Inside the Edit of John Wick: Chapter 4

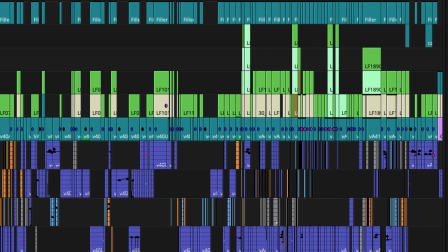[12:32]
And she layered this throughout the entire film, every single gunshot, and matched it with sound. And then went through me and Chad for approval.
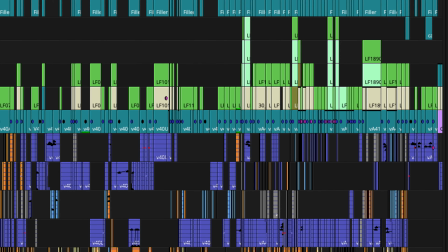[12:40]
And then we shipped it off for VFX and saying, this is the approved timing and layout of gunshots and impacts, because it was so much to manage.
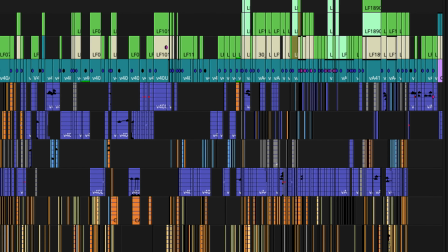[12:48]
So it had to be this sort of assembly line of Chad had to approve it before visual effects got it.
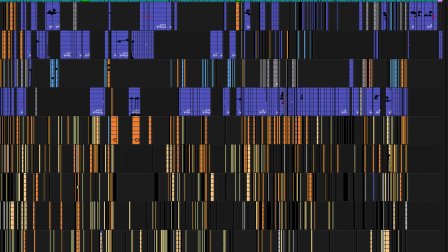[12:52]
Otherwise, you're wasting a lot of visual effects time reviewing and altering and reviewing and altering.
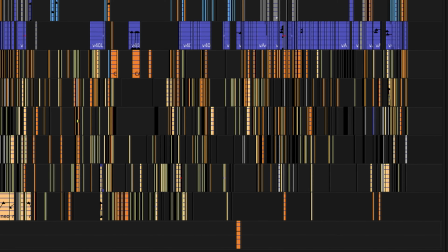[12:57]
We really did it just by this avid little red dot. Then that's how she built all of these impacts and gunshots here below,
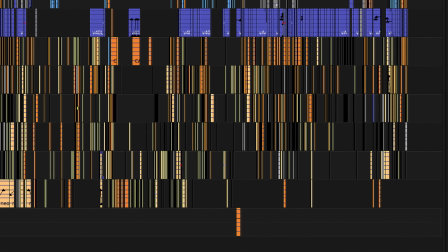[13:05]
which are a tremendous amount of work and took a long, long time.
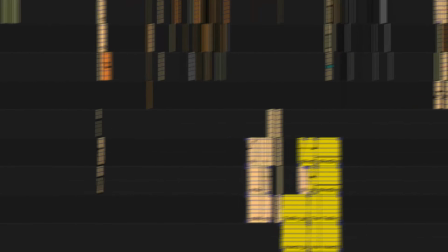[13:10]
And she did a great job. She did a stellar job. There are times you can see it here, there's an 821, 5-1.
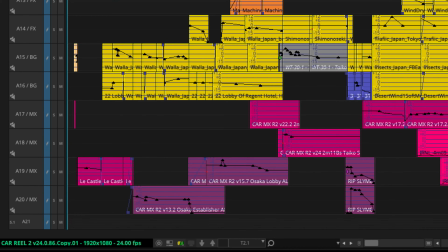[13:17]
This is later in the process where Formosa and Mark Schrodinger's gave us like a 5-1 little mix of certain sections that were incredibly complicated.
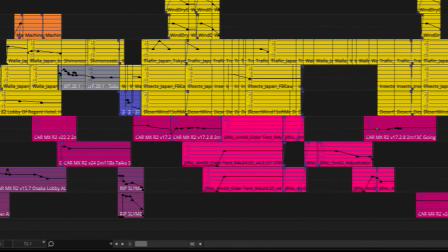[13:27]
Our first preview didn't have this. I believe our second preview did. So they did have a little work for this.
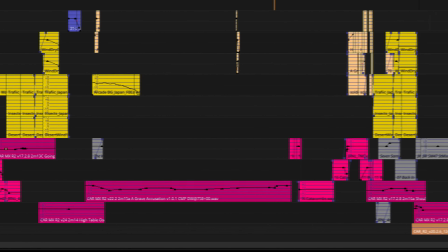[13:32]
It was the lobby fight. If you look over here to the right, it's this orange clip.
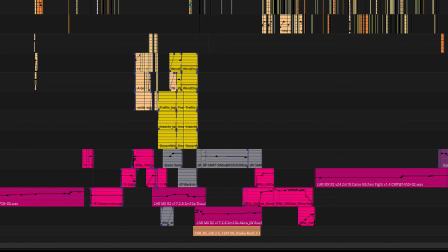[13:37]
So this, you notice that she has a lot of effects muted or gone, and we have this like 5-1 just blast of something that the sound team created and gave for us, so which was really nice.
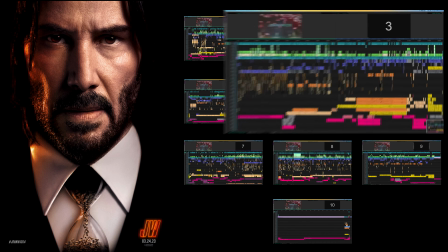[13:50]
So this is hilarious. Look at this on the left here. So this is the beginning of Exhibition Hall in Reel 3.
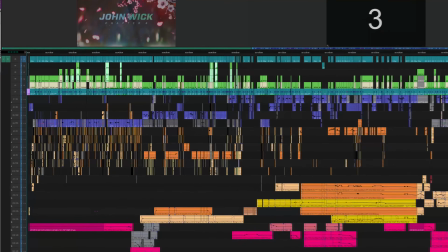[13:56]
And Exhibition Hall is the perfect one I was talking about, where they're using plugged guns, so there's nothing that's possible to come out.
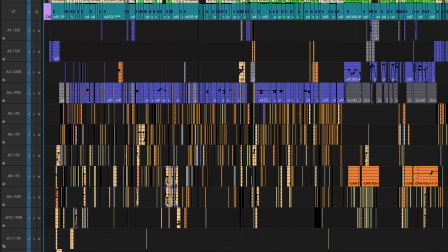[14:01]
There's no blanks, but there's a tiny bit of gunpowder and a little fire that comes out the side. So there is this click, this loud click.
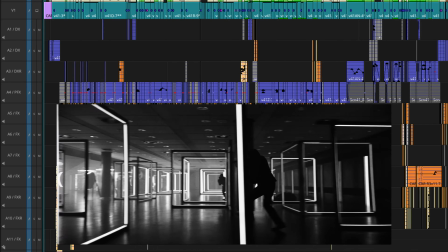[14:08]
And so we were using that as this PFX layer. So that is sort of like when people were shooting.
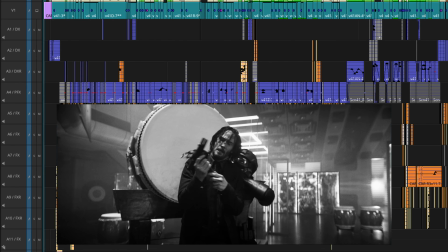[14:13]
And we layered gunshots on top of it because there was a lot of this yelling. It's a very enclosed space.
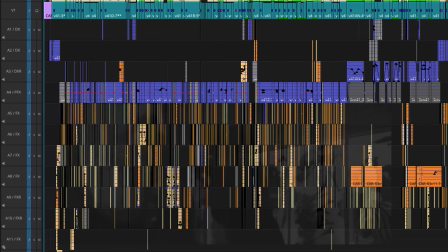[14:18]
We wanted the voices and the vocalizations of the talent in there. It was something that we couldn't just wholesale replace, especially as a temp.
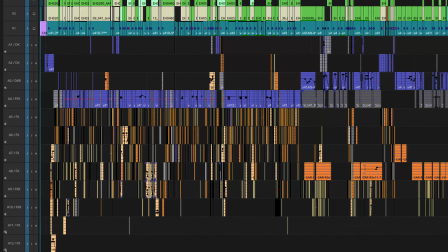[14:26]
So that's why that there's all this PFX stuff here and then layered gunshots and impacts.
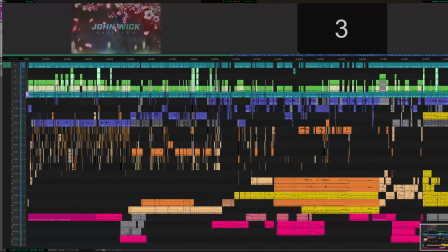[14:31]
And I should say, like, the extent that there's no visual, this is the exhibition hall sequence where it's in the museum and Keanu has these nunchucks and he keeps hitting these waves of guys.
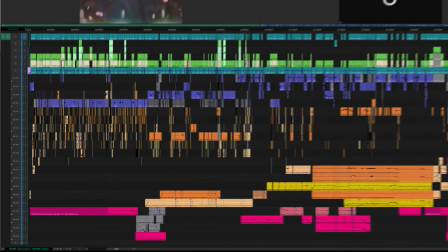[14:40]
And at the end here, you notice then when Kane comes, it switches.
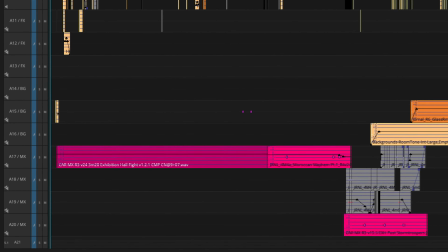[14:44]
So my favorite choices in the movie is you notice Exhibition Hall has this long music track.
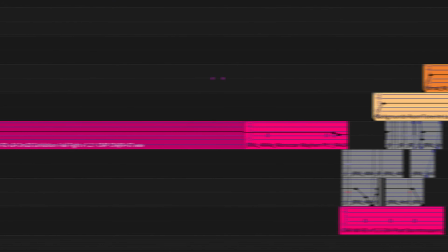[14:50]
It goes all the way. And then when Kane shows up, there's no music.
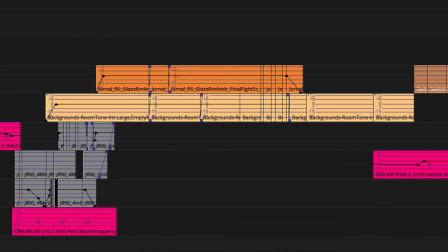[14:54]
And this was a intentional choice by me early on that I'm kind of shocked it stayed all the way, is that when Kane fights, there's no music.
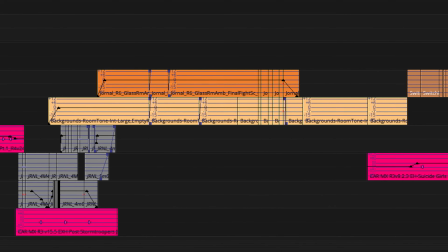[15:03]
I want us to feel like, how is he doing this? How is he hearing this?
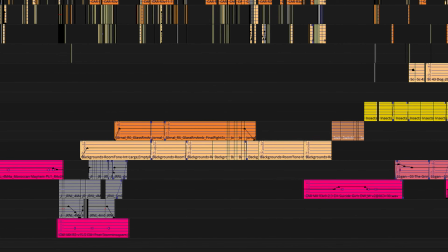[15:08]
And not only that, this came about just by kind of organic feeling, is after like this 9-minute fight of nunchucks and guns.
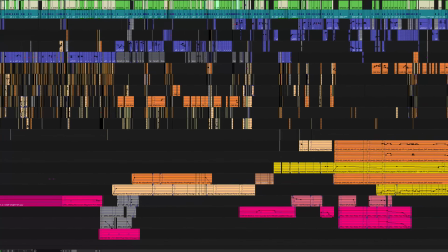[15:16]
And it's like, da da da da da. It's like classic John Wick. It just makes you like, oh my God, we're here.
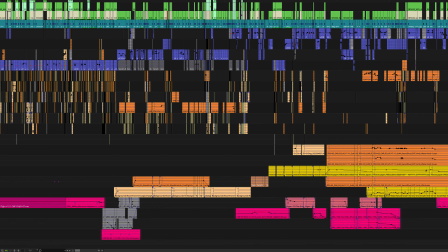[15:21]
Keanu's kicking ass. And he's just person after person. And then Kane shows up. It felt, there was no music that could level up the threat.
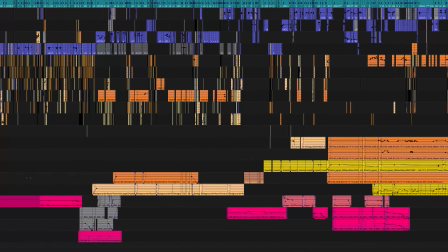[15:30]
There was no music that could make us more scared.
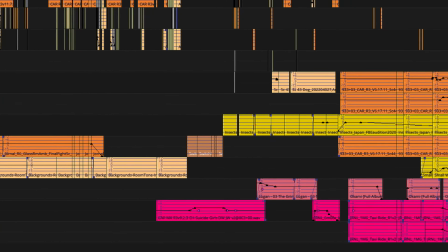[15:35]
It was no music that made me terrified for John. It was no music that made me had no idea what was going to happen next.
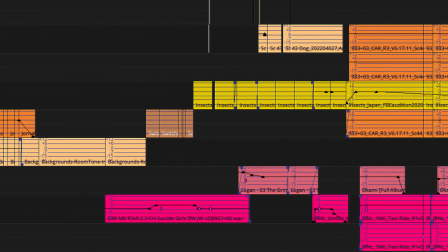[15:43]
The kitchen fight with Kane is like using the doorbell things in Reel 2 to like know where people are and you're supposed to have fun. That's a little different. This, I wanted people to be scared for what's going to happen. So there's no music here.
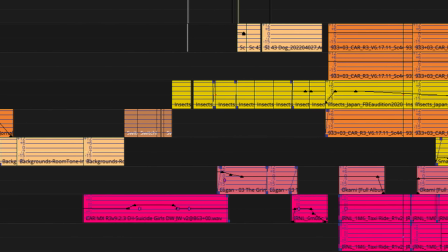[15:55]
Not until Tracker comes up and fires and saves John.
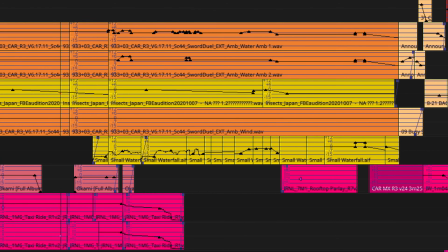[15:59]
And so I repeat that choice at the end of this reel with Shumazu in the forest sword fight, so that there's this intro music that intros these two people. It kind of sets up like this is a boss fight almost. But once they start sliding into their shoes and they're getting ready to fight, all you hear is water and crickets.
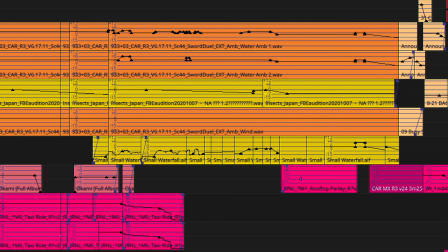[16:16]
I wanted people in the mindset of what Kane is actually hearing. I'm trying to bring as much realism to a blind swordsman as I possibly can. Here you can see the level of detail we went into.
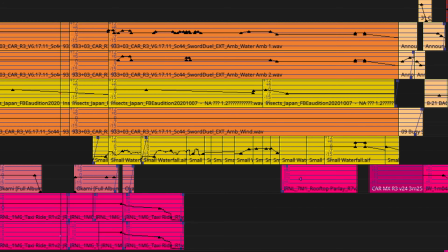[16:29]
These orange things are actual stuff from sound team that gave us, as addition to these bright yellow actual Japanese insects. So again, these are stuff like, okay, this is good enough for final. This is there.